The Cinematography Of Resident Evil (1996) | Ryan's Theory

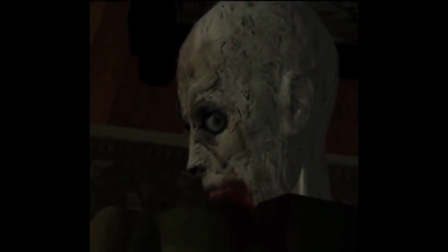(0:02)
When I look back at why Resident Evil left such a profound impact on me,
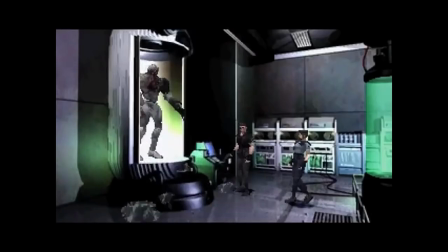(0:06)
it wasn't the gameplay, the zombies, the horrifying creature encounters, or Barry Burton's delightful charm.
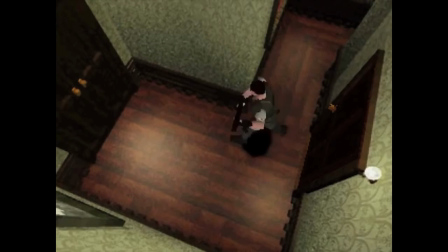(0:12) You were almost a Jill sandwich.
It was how each individual room was meticulously framed.
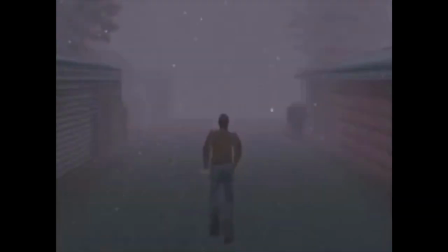(0:19)
Fixed camera angles have had a powerful influence on how we have perceived many early 3D horror games.
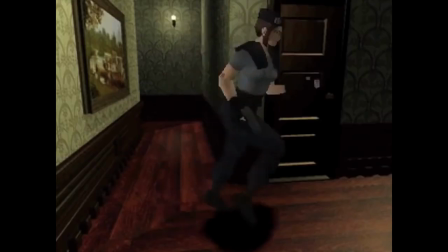(0:25)
It was that sense of visual limitation that effectively reinforced our vulnerability as players.
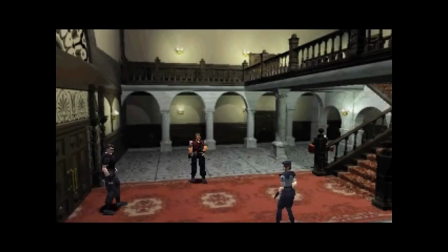(0:32)
Having just approached its 20th anniversary,
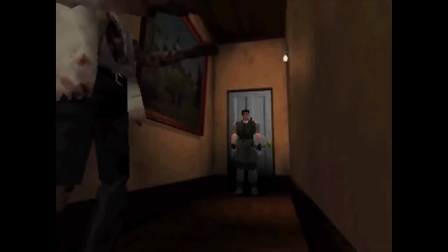(0:36)
I think it's worth looking back at just how Resident Evil helped shape how we understand video game cinematography.
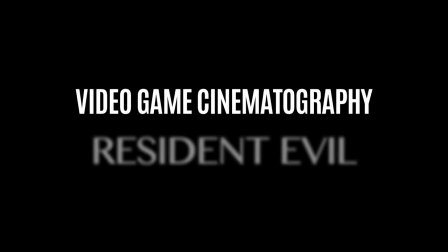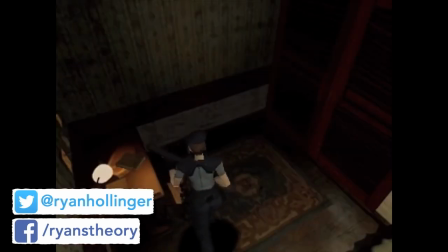(0:48)
It's worth bearing in mind that Resident Evil didn't establish the fixed angle composition that early survival horror adopted.
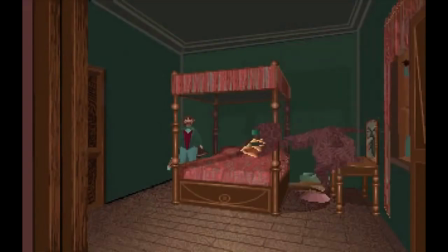(0:56)
Alone in the Dark did it 4 years earlier to arguably superior effect, but that's a completely different topic for a completely different video.
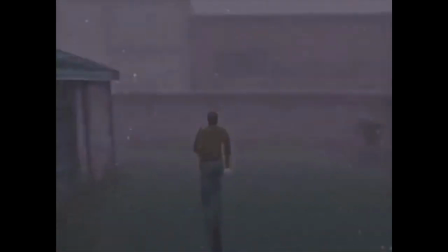(1:06)
Resident Evil stood its own ground, much like Silent Hill, which preceded it 3 years later and built upon the methods even further. Like Alone in the Dark, which borrowed elements from even earlier horror games such as Haunted House for the Atari 2600,
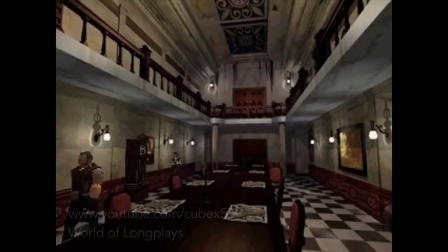(1:20)
Resident Evil developed on the premise of a top-down experience where the player was separated from the character's perspective,
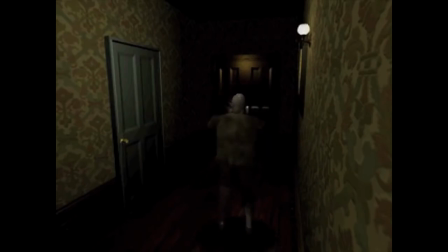(1:26)
but still actively involved in the action.
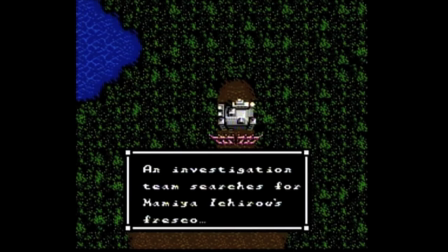(1:29)
Originally conceived as a remake to Capcom's video game adaptation of the Japanese psychological horror Sweet House,
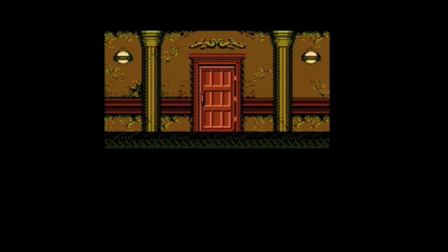(1:36)
it's not hard to see the parallels between both games,
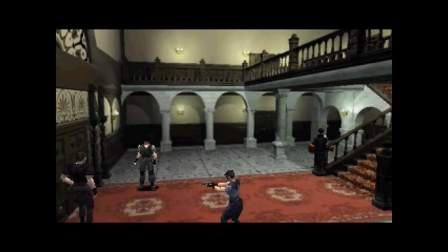(1:39)
but where the latter truly shined was how it composed its setting with atmospheric and emotional effect.
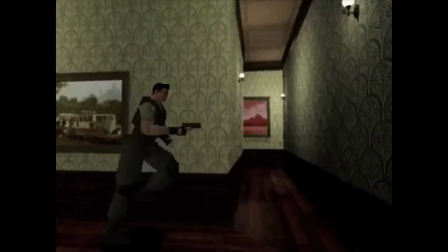(1:46)
The game, which predominantly takes place in tight corridors separated by relatively spacious rooms,
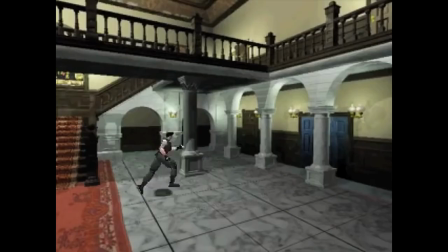(1:51)
uses high angles and wide long shots to maintain constant tension.
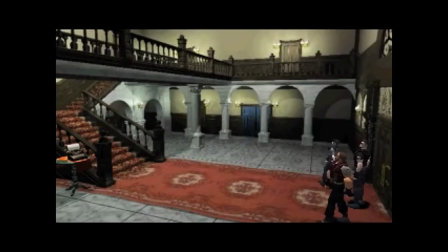(1:55)
For example, just look at how the game introduces its first gameplay scenario.
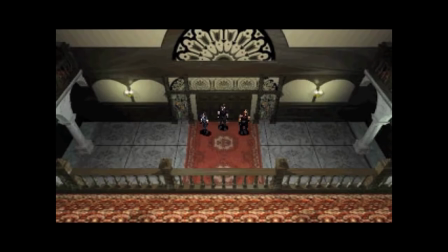(2:00)
It opens with an extreme high-angle long shot that immediately makes the characters feel small and weak.
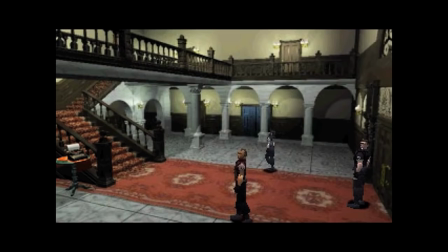(2:06)
The way the camera lingers in the corner of most rooms helps establish an unorthodox sense of
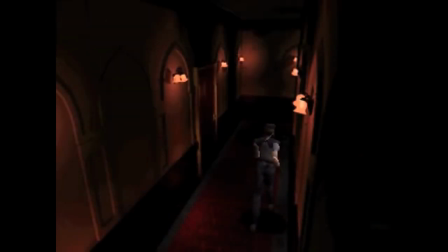(2:12)
scale that makes each room oddly uncomfortable given the extreme distance the player feels from the character.
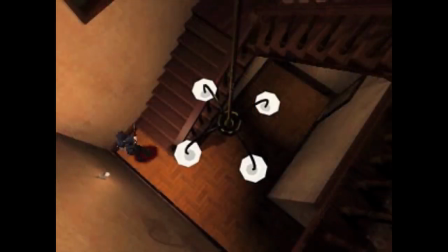(2:19)
It suggests a lack of safety and emotional distance that makes them feel trapped and isolated in such an overpowering environment.
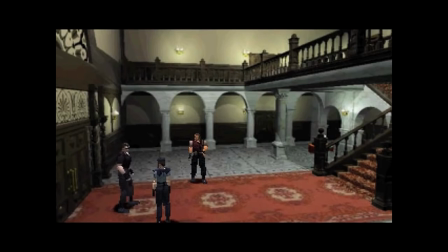(2:26)
In the first room, the camera never focuses on the characters.
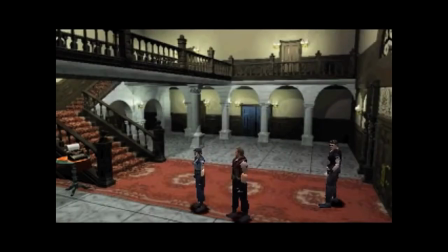(2:30)
It broadly calls attention to every aspect of the room, which further emphasizes the eerie atmosphere.
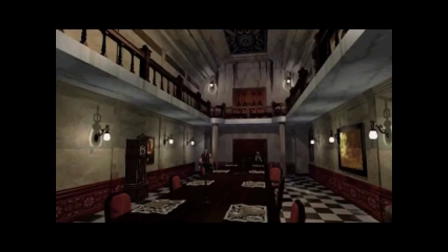(2:36)
There is no real depth of field. The game relies heavily on the use of deep focus.
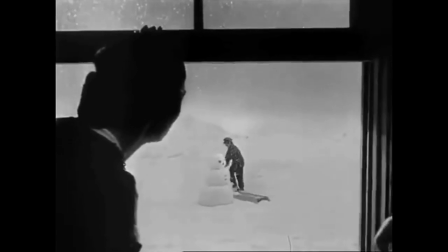(2:40)
This was a technique that was used to keep the foreground, midground, and background in focus, whether it be for stylistic or emotional effect.
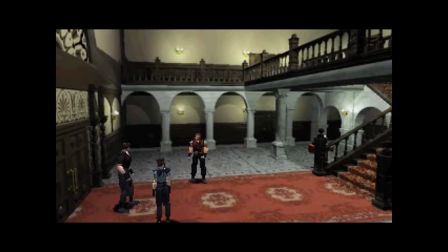(2:48)
In this case, it encourages our eyes to actively scan each area with suspicion.
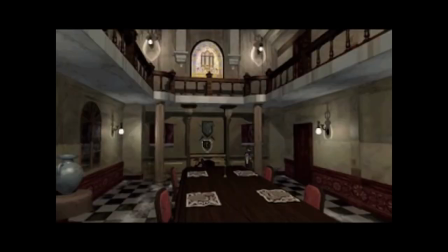(2:53)
It calls attention to itself. It makes us cautious about our environment.
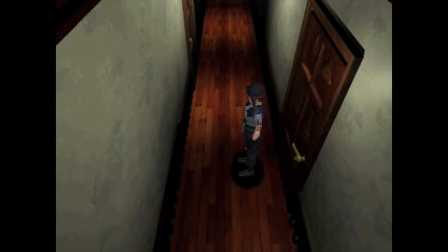(2:57)
When we encounter our first corridor, the camera lurks above the player, then behind them,
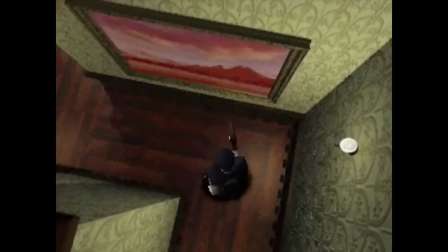(3:02)
creating an uneasy level of tension that inevitably permeates throughout the rest of the game. These two shots effectively summarize the importance of the framing.
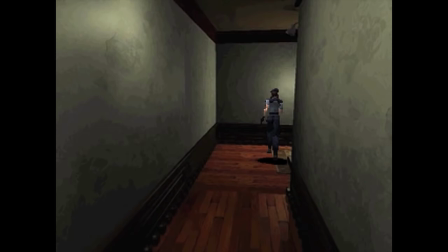(3:10)
The high angle makes the player feel small and feeble, and the long shot of the hallway gives us a more voyeuristic impression that something is stalking the player from behind.
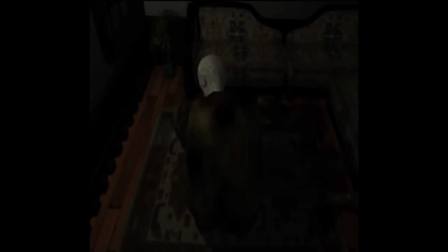(3:19)
Then, of course, the zombie's reveal gives us an appropriate climax to the tension building with haunting close-up composition. The camera swiftly tracks in from behind as if to convey a distressed concern for what is happening, but by not showing us the physical action leaves us in obscurity, and thus intensifies the dramatic impact of the reveal.
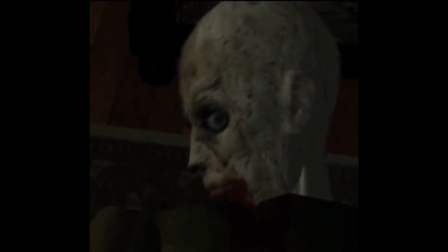(3:38)
The cut to a close-up of the zombie turning accentuates the suspense of the scene to pure horror, and throws the player into immediate panic. The hazy motion effect always enhanced the shot for me, as it creates the emotional effect of being so fazed and surprised by the horrific sight.
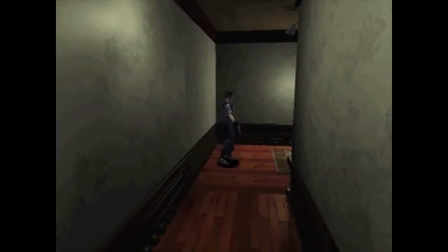(3:54)
But interestingly, the camera work also plays into the first combat scenario. If you naturally move slightly back, the shot changes to this, blocking the zombie from your eye line and thus increasing the sense of panic.
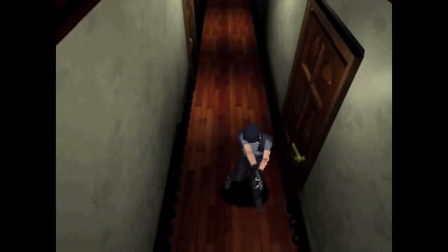(4:06)
Even running to this angle makes little difference, as the zombie is now entering from the bottom frame and your view is still obstructed.
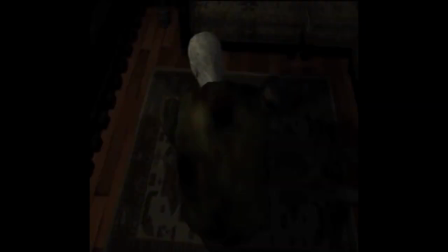(4:13)
The entire composition of this scene just makes the game feel even more claustrophobic as a result, and further reinforces that feeling of vulnerability.
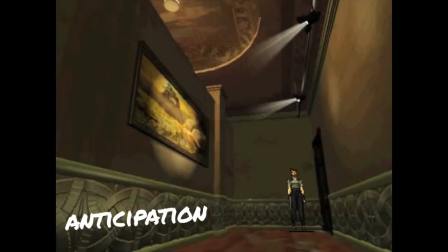(4:22)
There's even the anticipation that this scene creates, as the crows hold your attention.
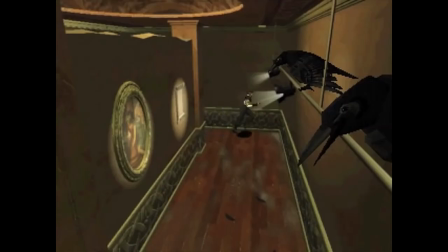(4:26)
Their menacing presence perpetuates the room, and makes you anxious about making a decision that could cause the crows to attack.
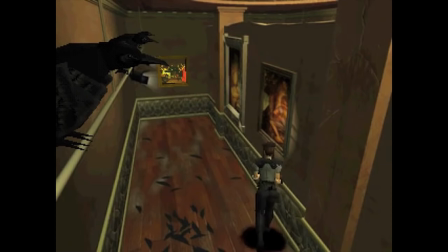(4:33)
Considering the camera is framed from the crow's perspective, the character becomes increasingly more exposed and insecure, as they are in this moment literally being watched.
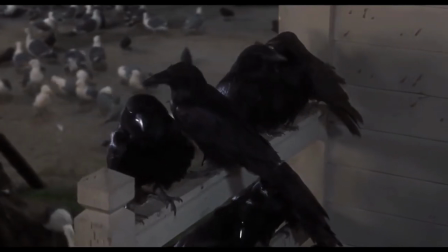(4:43)
In fact, this scene echoes Alfred Hitchcock's The Birds, where you find yourself holding your breath, awaiting the bird's inevitable attack.
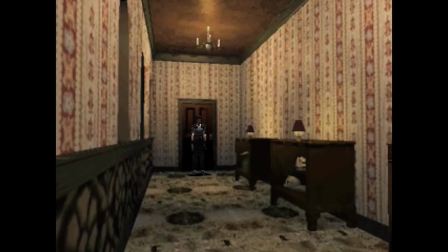(4:50)
One of the best jump scares ever executed, in my opinion, happens in this moment. The high-key lighting, the camera framed on ground level with the character, and the simplicity of the colours makes the room appear warm and peaceful, welcoming the player and easing the tension.
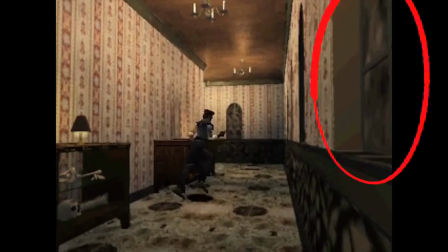(5:07)
But in the second shot, the camera lingers close to the window without calling immediate attention to it, given that it's shy within the frame.
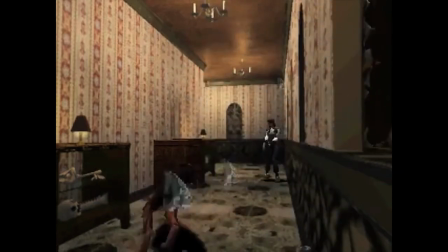(5:14)
When the dog jumps into the scene, the dynamic of the tone changes.
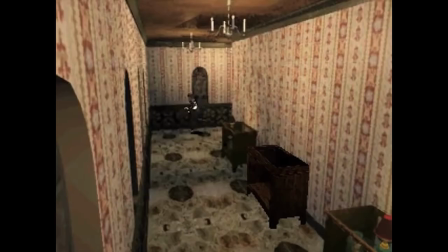(5:19)
Notice that the third shot switches to a high angle, bringing the player back into a position of vulnerability. Instead, the second window is directly out of frame, giving us little time to react to the second dog that ambushes the character from the front.
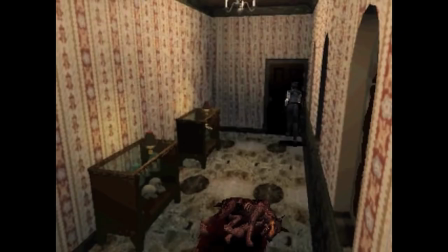(5:32)
Then lastly, the final shot returns to a high angle, stalking the player from behind.
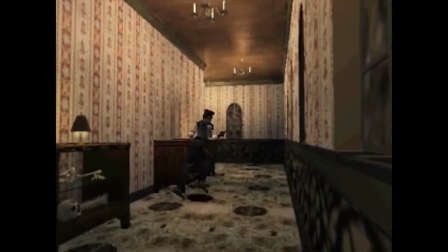(5:38)
Notice how the camera framing changes throughout the scene to work in tandem with the drama to achieve a heightened emotional effect.
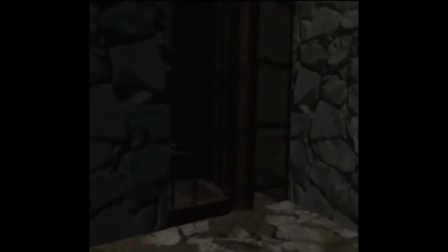(5:46)
But if you want to take the dramatic framing even further, just watch how the hunter is revealed.
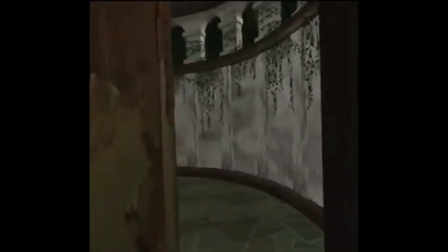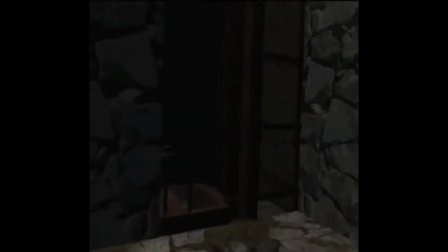(5:59)
The use of the creature's POV escalates the mood,
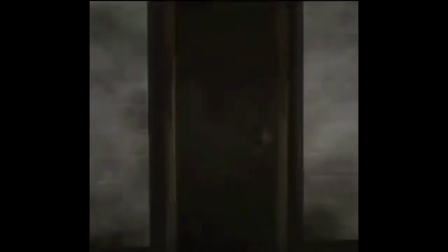(6:02)
as the speed and determination of the camera changes the pace of the game away from the slow static shots we've grown accustomed to.
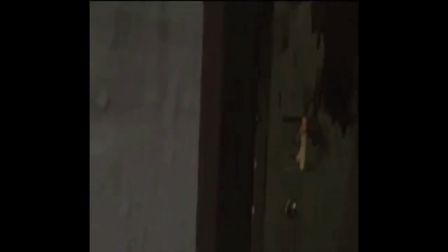(6:09)
Showing us the perspective of the killer isn't uncommon.
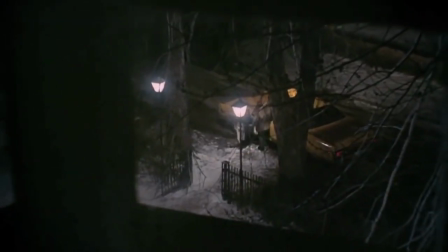(6:12)
Films like Halloween and Black Christmas dated in the early 70s, which added a dynamic to the threat that the enemy poses.
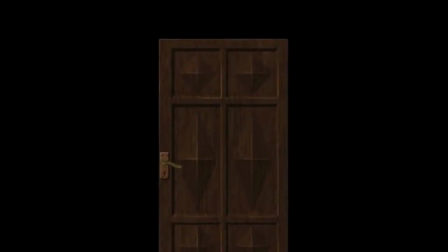(6:19)
Then lastly, of course, we have the opening door transition shot.
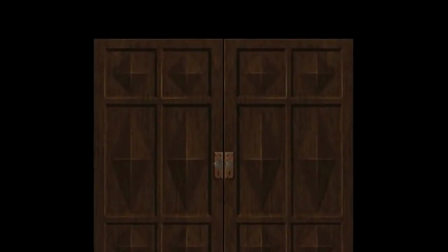(6:26)
Definitively iconic, opening any door in Resident Evil is like a major event.
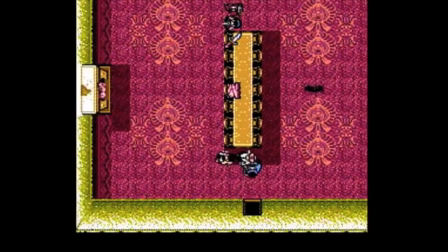(6:30)
Before 3D games, entering a new room was like entering an entirely new level, as the player would never know what would be on the other side of the door.
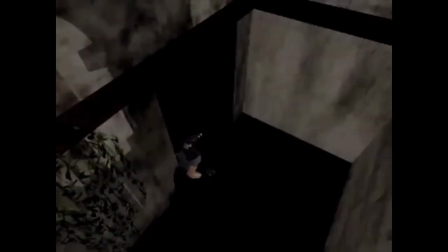(6:38)
When Resident Evil came along, by transitioning to a POV,
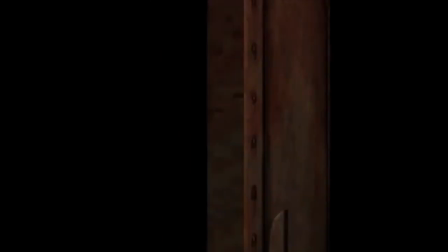(6:41)
the player was literally thrown into the shoes of the character as they venture into an ominous black void, completely uncertain as to what will be on the other side.
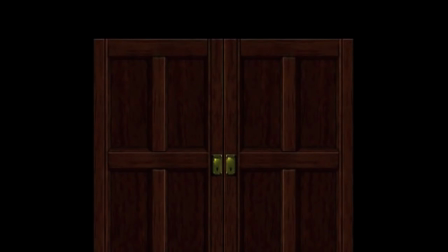(6:48)
It effectively changed how we perceive the importance of entering a new room in a horror game, as it plays very much on the fear and hesitation that the character is going through, the caution that something is lurking beyond.
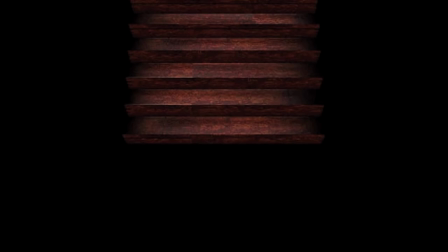(7:00)
Now, I personally always find the stairs to be much more menacing, as the camera is looking down, caught off guard, and each step feels like an eternity.
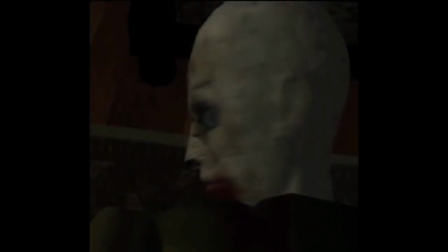(7:13)
Resident Evil helped start a new age in horror video games, and its cinematography played a substantial part in how it induced fear into the player,
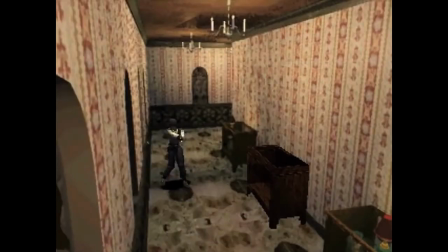(7:21)
such as the feeling of confinement brought on by the static shots that limit your line of sight,
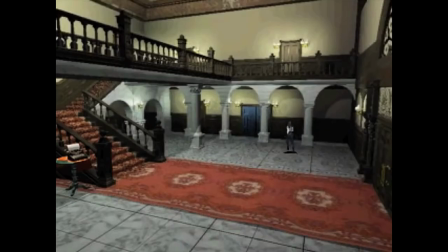(7:26)
and the deep focus long shots that create an uneasy feeling that something isn't right.
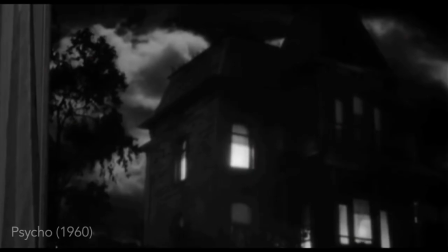(7:31)
It reminds me very much of Alfred Hitchcock's Psycho,
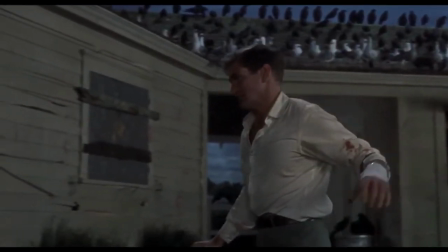(7:34)
and it's not difficult to draw parallels between both Hitchcock's work and what cinematic techniques they employed into Resident Evil.
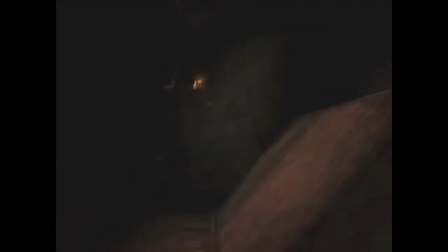(7:41)
The game works on a level of simplicity that Silent Hill later built upon for psychological effect,
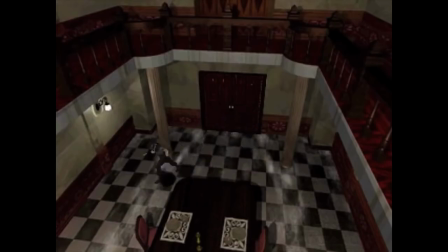(7:47)
but it's important to remember just how effective a simple static shot can be to the human eye.
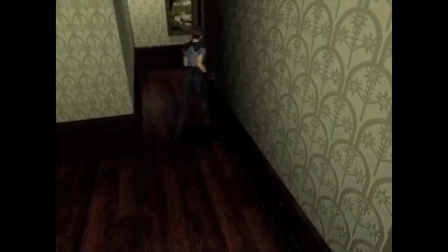(7:52)
So next time you find yourself looking down a long corridor in a video game, just remember that something is always watching.
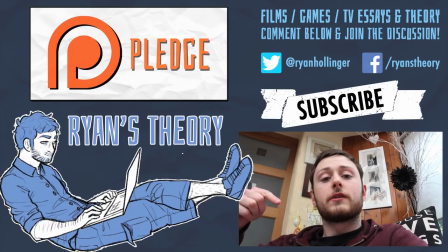(8:02)
Hi guys, thank you so much for watching. If you enjoyed the video, please share your own thoughts in the comments below, and if you haven't done so already, do hit that little subscribe button, and also follow me on Facebook and Twitter if you want to keep up to date with everything that I'm working on.